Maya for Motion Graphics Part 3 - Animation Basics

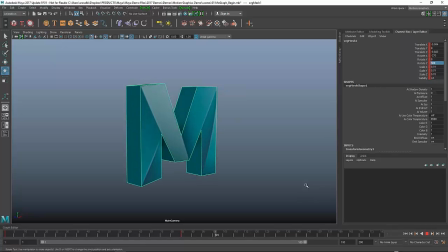Play this back, and now I get this nice kind of, again, rotation as though it's like spinning through space. Problem that I see immediately is that it's really soft, and what I mean by soft is it has this kind of almost like soft landing, so it's actually slowing into that last pose.
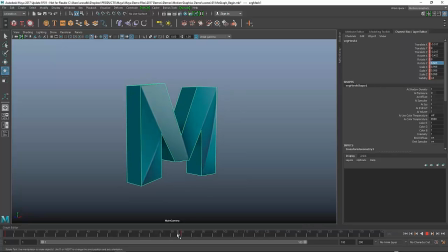And this is where you have to actually get down to the key and curve level to kind of fix that. So with the new workspace, it's nice just to keep the graph editor just kind of tucked away down here.
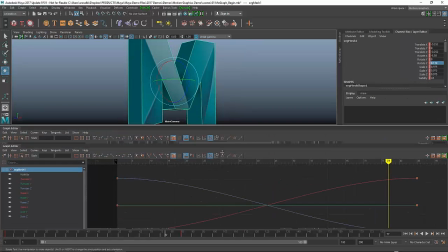So I can just click on that, and I can expand it, and I can access all the channels that I need that are associated with this object.
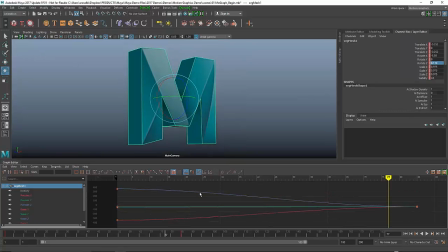We've also done a cool thing with hotkeys. So the 1, 2, and 3 hotkey give you different display modes that allow you to see your curves in different ways. One is absolute, where I see everything in its absolute value.
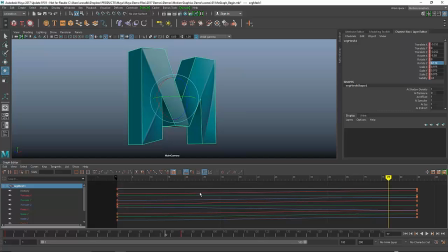I see 2, which gives me view over everything in a stacked mode where I can see every curve one on top of the other. And then three is a really useful one. It's called Normalized, and it actually allows you to see things like translation, rotation, and scale all in the same relative space.
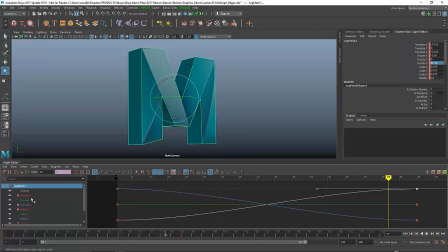So you can see that when I select this keyframe, I'm actually selecting a rotation, a translation, and a scale curve. But I'm, even though one is 0 to 360 and another one is 0 to 1 or whatever it may be, I can still go in and I can edit these in this nice kind of uniform, even way.
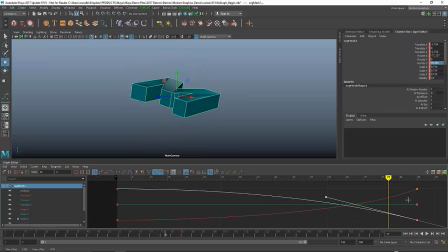So what I'm doing is I'm actually changing the arc of this curve, so I'm creating kind of a punch end. So it's actually, instead of easing into that point, it's actually going to just kind of snap right in there. So it moves and then snaps into that spot. And then I can exaggerate this. We have weighting by default now, which didn't used to be the
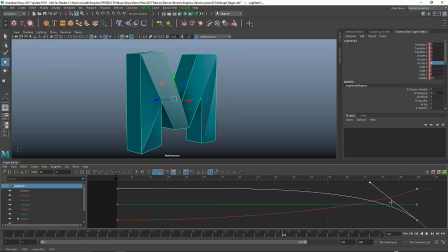case. You used to have to kind of set that. Now you can actually go in and you can add weighting to the curve really easily just by dragging it out in the direction you want to weight it. So I'm going to exaggerate that a little bit more to accentuate that pop, and now it should give me a little bit more of a really fast, like hard pop there at the end.
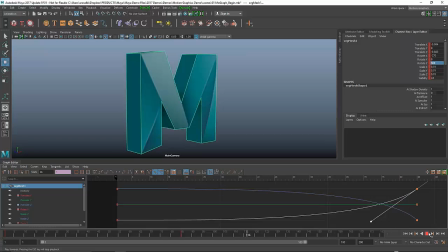Okay, so everything's looking pretty good. It's maybe not perfect, but good enough for now.
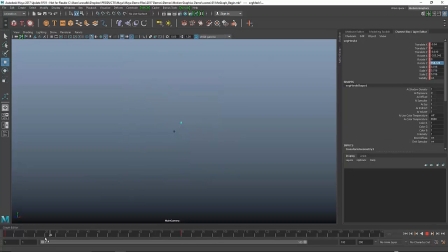And I might want to go in and make a few more changes. Like I might want to add kind of some right-to-left motion. So I'm going to go back to frame one, and we'll do something like this where I pull this off to the side. And this time I'm going to keyframe only the translate because I don't want to add an intermediate key over here.
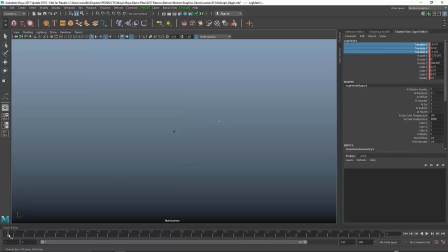I'm going to keyframe just the translate, and then I'm going to move forward, and I'll take this and maybe move him somewhere over here, and I'll keyframe that. And now I'm going to get this kind of arcing, sweeping motion where he kind of moves left to right.
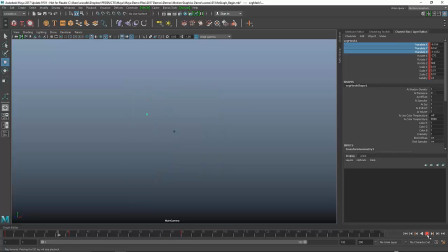And I probably need to change the tangency of the curve at that point so it's a little smoother, but you get the basic idea.
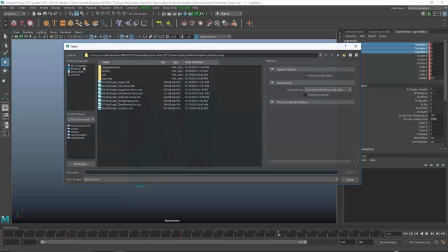So I'll show you a more polished version of this. It's not much different,
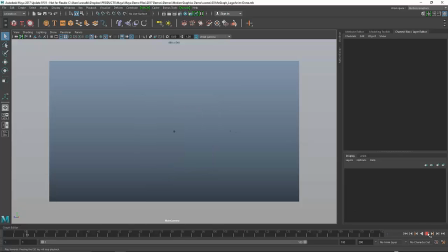but it's a little bit different in that it took a little bit more time actually working on that motion so that it looks a little more fluid and a little smoother.